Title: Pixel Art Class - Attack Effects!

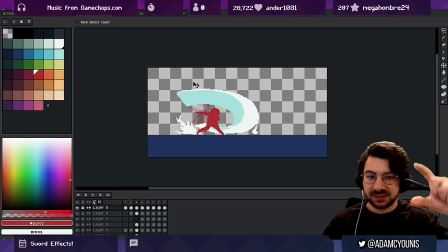So the blade's thickness in terms of pixels would be flatter at the end,
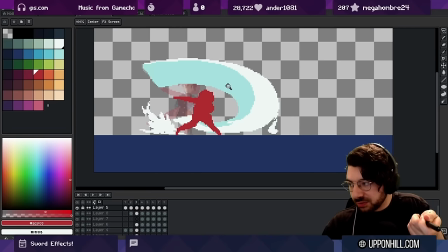because we've gone from being straight up to more facing the camera or away from the camera.
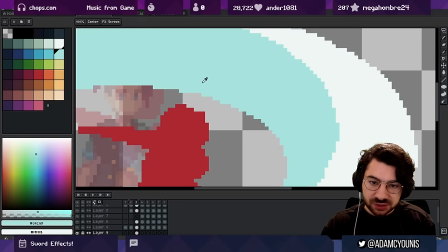So this can be a bit thinner, but just trying to make sure that it's a smooth transition, right?
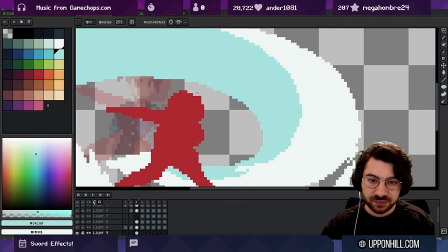These curves are feel smooth. Looks good to me.
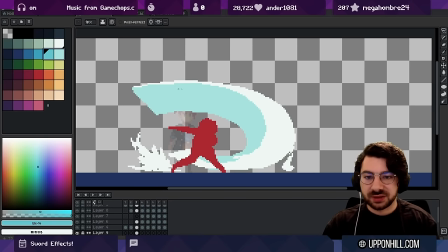As you were seeing in the Smash Brothers examples, you know, like the blades, the blue of the blade was kind of more blue towards the end. So you could sort of pretend that there's a bit more,
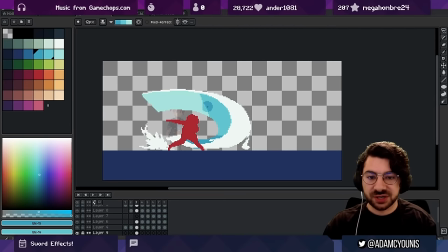you know, concentration closer down the blade.
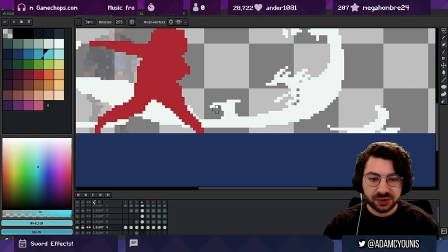Now, terribly unfinished, right? Like all of this stuff here that we're seeing, it's very messy.
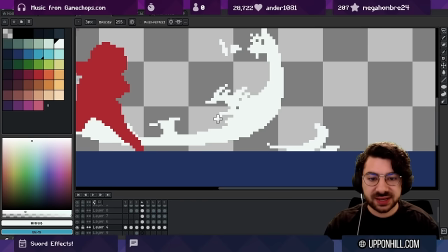There's lots of stray pixels going around. As I clean this up, and I might spend a couple of hours doing this, right?
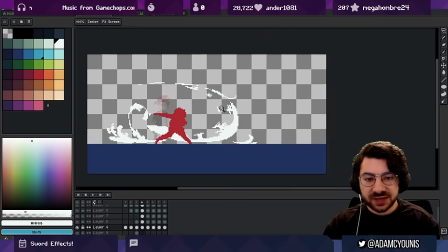Like today's lesson is just a lesson, but I would try to make sure that these shapes were visually
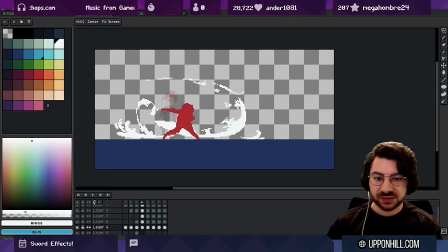constructed in a way that made obvious sense of, again, are they following the path? Are they communicating some kind of material or elemental affiliation? Are they doing their job in actually tracing out what I'm trying to show them?
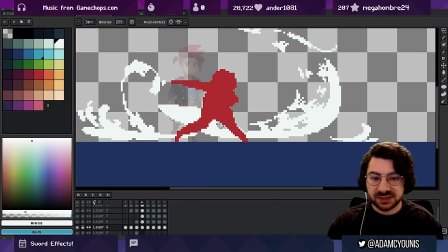So this, I guess, phase of the lesson is to really just make sure that you're being careful, right?
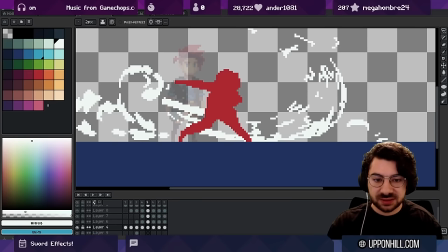That you're being critical about all of the parts of the effect. You know, we place down a lot of pixels very quickly,
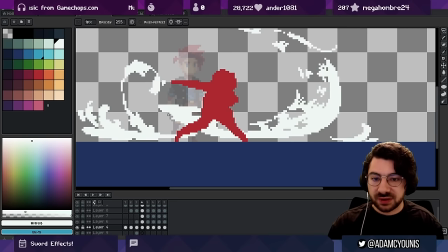but we still need to go through the process of actually making sure that we've refined those pixels, right?
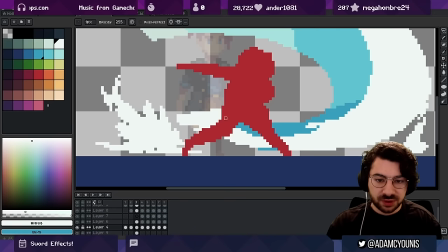Otherwise it's going to look noisy and messy, which it does currently. I'm not advocating for this as a style, is what I'm trying to say.
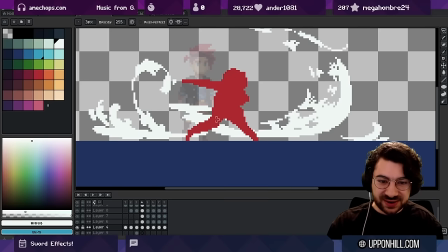I'm trying to make sure that you are remaining accountable for the pixels that you place and trying to keep them nice and clean.
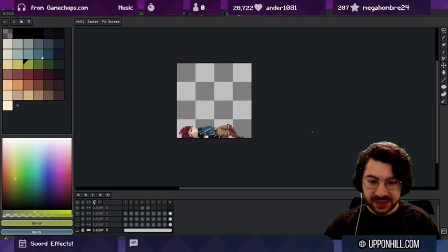Okay, now, should we have a subject? I'm gonna take an old animation of Armin dying and use that one.
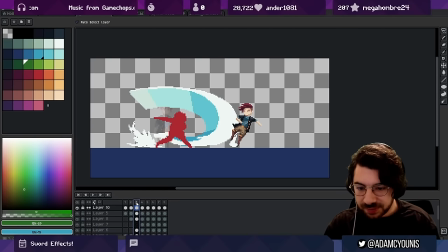And if you want to emulate a little bit of hit stop here, we could probably make this frame a little longer. So let's think about effects a little bit more. I did like the idea that there was some kind of lightning aspect to this. So let's see if we can take the sword,
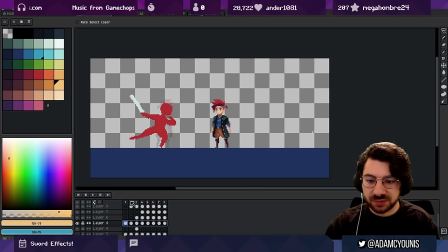make it a little grayer so that we've got a little bit more of a ceiling on which to build the lightning effect.
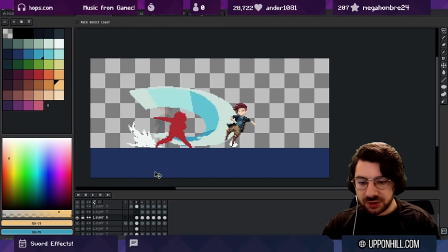And then on a new layer, an impact frame.
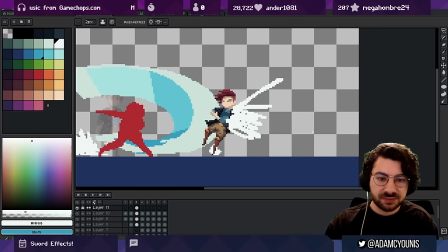So I want to show like a lot of energy blasting out the back of the attack point.
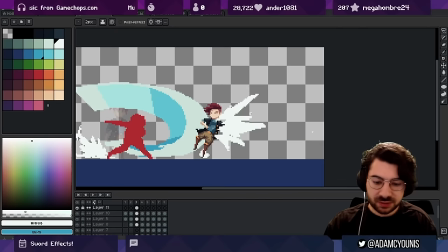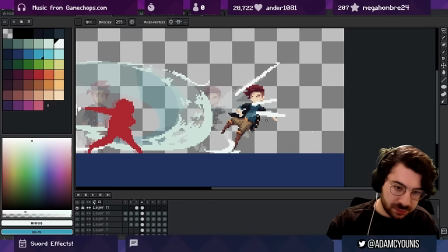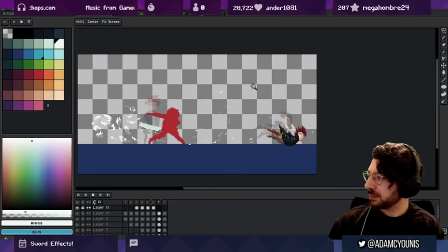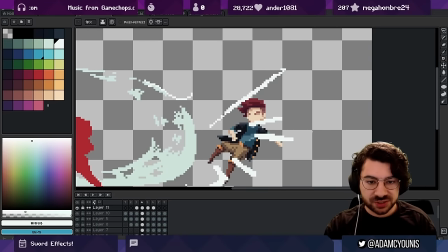And maybe we won't make these travel so much as just disappear. Thin out
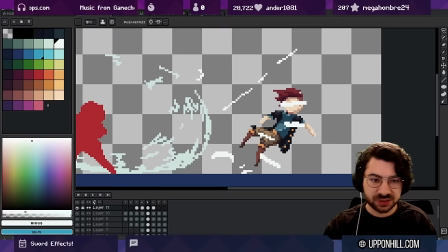so they can cast outwards but also just get thinner over time. And I like to just try things.
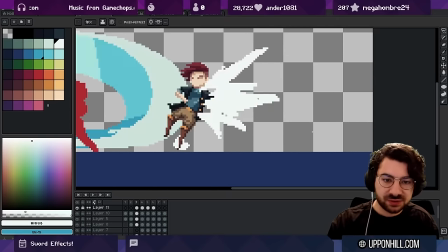There's no real rules here about any of this stuff, so feel free to just like play around and see what comes out.
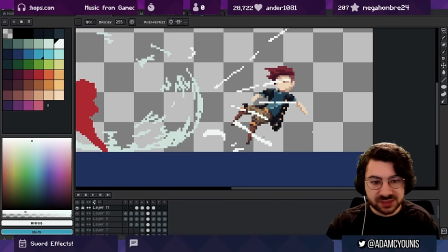You might find something that represents some motion or energy in a way that you've never seen before but that looks really good.
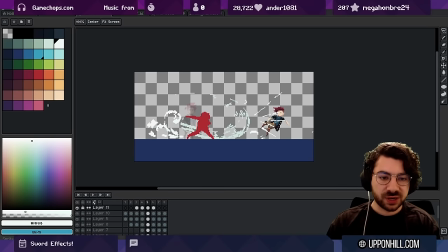And you won't really get a good sense of what does work and what doesn't if you don't put the time into experimenting anyway.
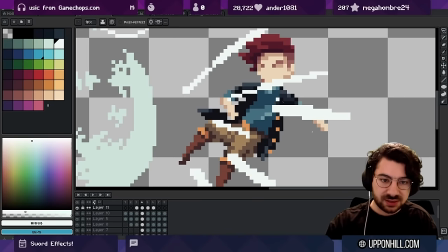I think there's a real practical aspect to animation that is not something you can just do by watching other people do it
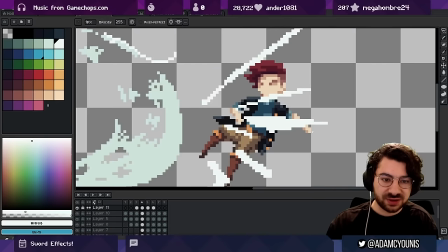or you know, reading theory. Like, you have to kind of do a little bit of prac as well. A lot of prac.
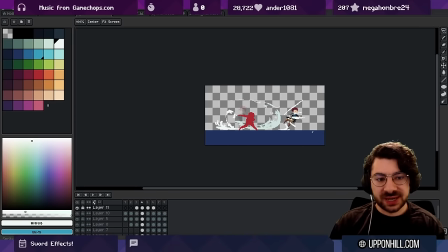Yeah, see, that works a lot better for me. Seeing the blast extend out but not travel. It's the head is traveling out, but the entire thing is thinning. That feels a lot better.
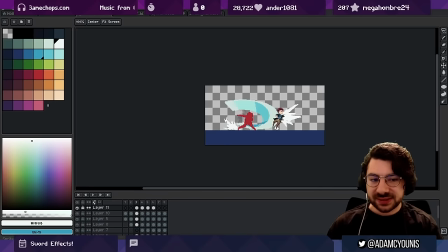I think it feels more like light and less like a particle in this way.
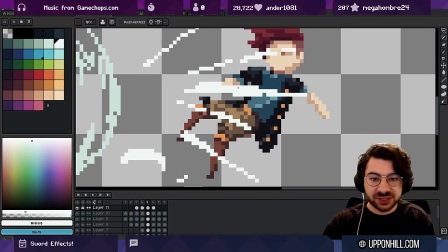And that's kind of what I want, like a flash. So I learned something just now.
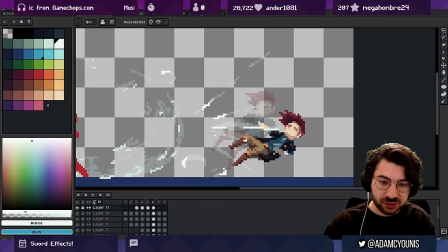Maybe we even return some of it back to the source. That could be interesting. Cool.
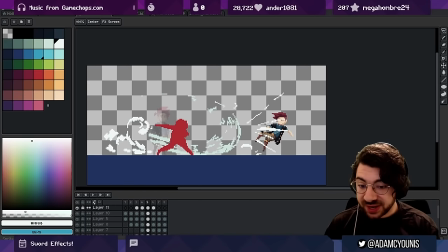So from here, I would obviously go and refine that. There's one more layer to this that I'd like to experiment with. And that's kind of like a big lightning strike.
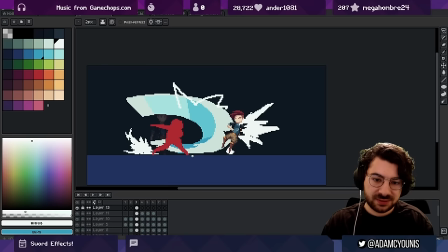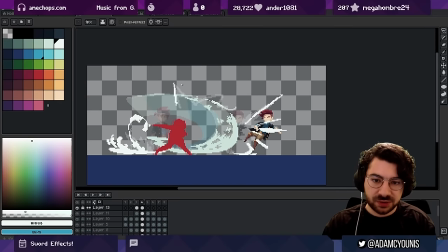And I think lightning is the same where it's better to dissipate than to travel.
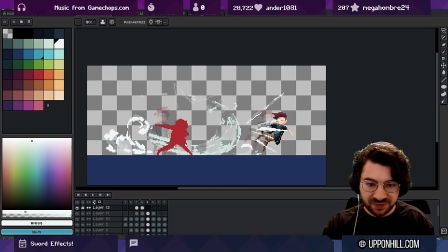And you would have like a little bit of travel,
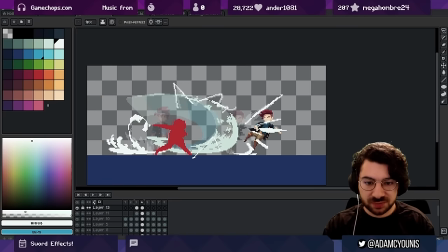but it's mostly flashing in one spot than it is doing anything else. And I think you could even take some of these and skip a frame.
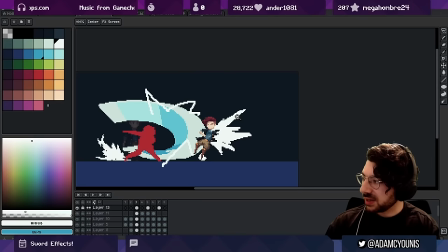Yeah, that feels like lightning for sure. It's like, it's there, and then it's gone, and then it's there again, and maybe it's progressed further forward in time.
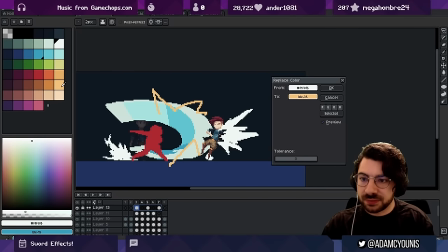And maybe we make these a bit more yellow, just to sell the lightning aspect to it.
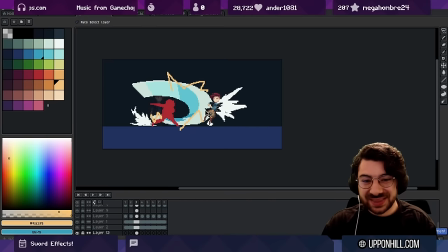Pretty cool. Pretty cool. I think in this case, maybe the black flash is like a little much.
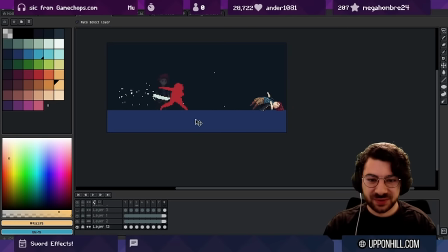We can keep it on every frame if we want, just so we can watch it happen. And there's, of course, a phase here where we really need to stop and think about, like,
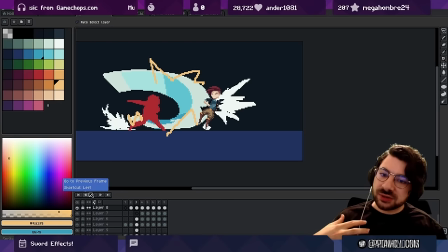which elements we think are too loud, too quiet, play around with this stuff, definitely iterate through it. So, like, I think this flash probably needs a color associated with it. It's too bright right now.
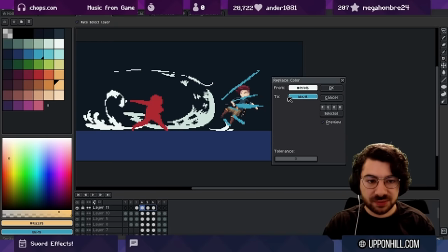So maybe on this frame it's okay, but then, like, on the subsequent frames we could make it a bit more, like, yellow, and then we could hue shift it out into something a bit more darker.
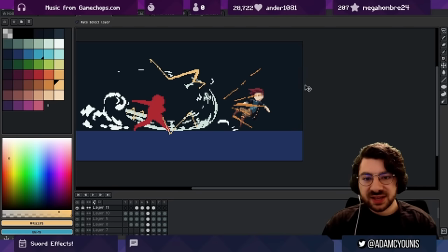You know, and maybe the lightning's a bit much. Maybe like this flash is a little too much. Like, I would definitely go through this process and then start to work things back. Maybe all of this could be a bit more transparent, you know, maybe more like half opacity.
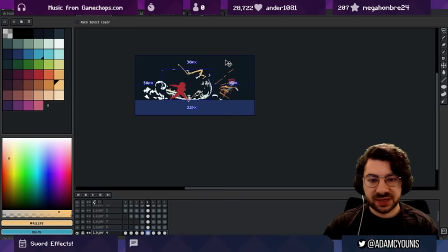Or I could even start to break it up.
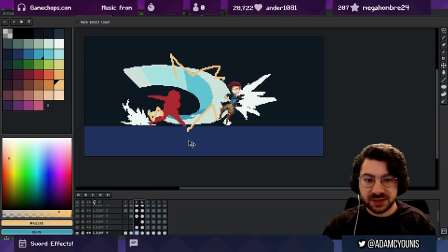So like there's this, which is like fully opaque.
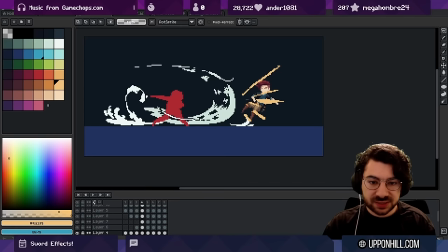And then on this frame, you know, you could take just this kind of like whip edge here, keep that on its own layer, and then make the rest of this more transparent.
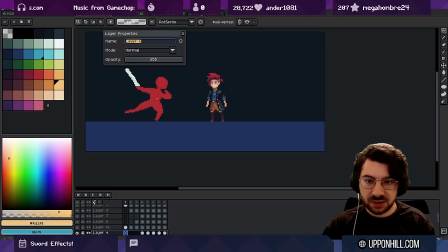So like, and then this now is just the particle layer, and we can make that a lot thinner.
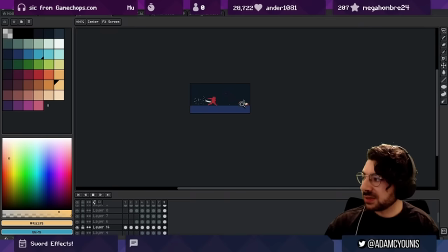Yeah. Nice. So now, like, the lightning goes a lot further, right?
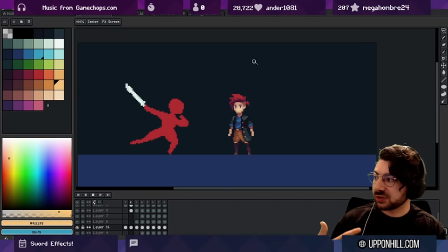The lightning feels like it's doing a lot more heavy lifting and preserving the trail. The, like, wind break is less emphasized.
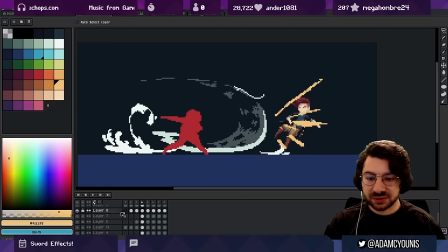And I would do that everywhere. I would even, you know, this, see if I can make that a little less opaque. Maybe it's something that becomes less opaque over time, you know, like we were saying earlier. So we've got more of a...
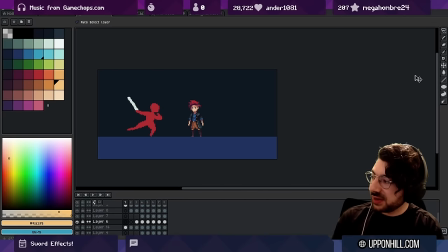Yeah. Now, let's break it down really quickly again. So first frame, we have a wind up.
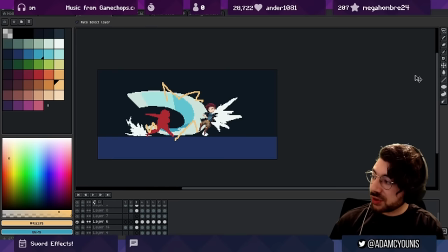Second frame, a little more anticipation. Third frame, we've got the entire impact. This is kind of like the max frame, right? We've got the full extension of the body.
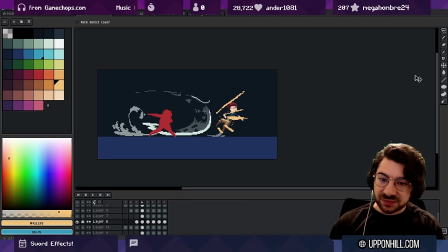We've got the sword coming all the way through. Next frame, we go into recovery frames. So we've got 1, 2, 3. If this was like a player animation, maybe we would start to recover back to a neutral pose by frame, you know, frame 6.
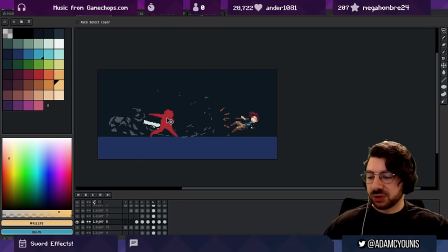So we've got 1, 2, 3. Maybe here you would start bringing the sword back in if you wanted to sheath afterwards or just go back to a neutral pose while holding the sword.
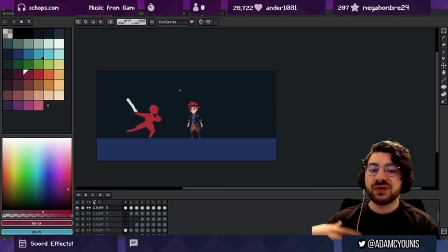And, you know, as we go through, we just resolve all of those particles, right? Try to make things kind of pass through space and time in a way that feels like it is a natural progression of the materials that the thing is made of.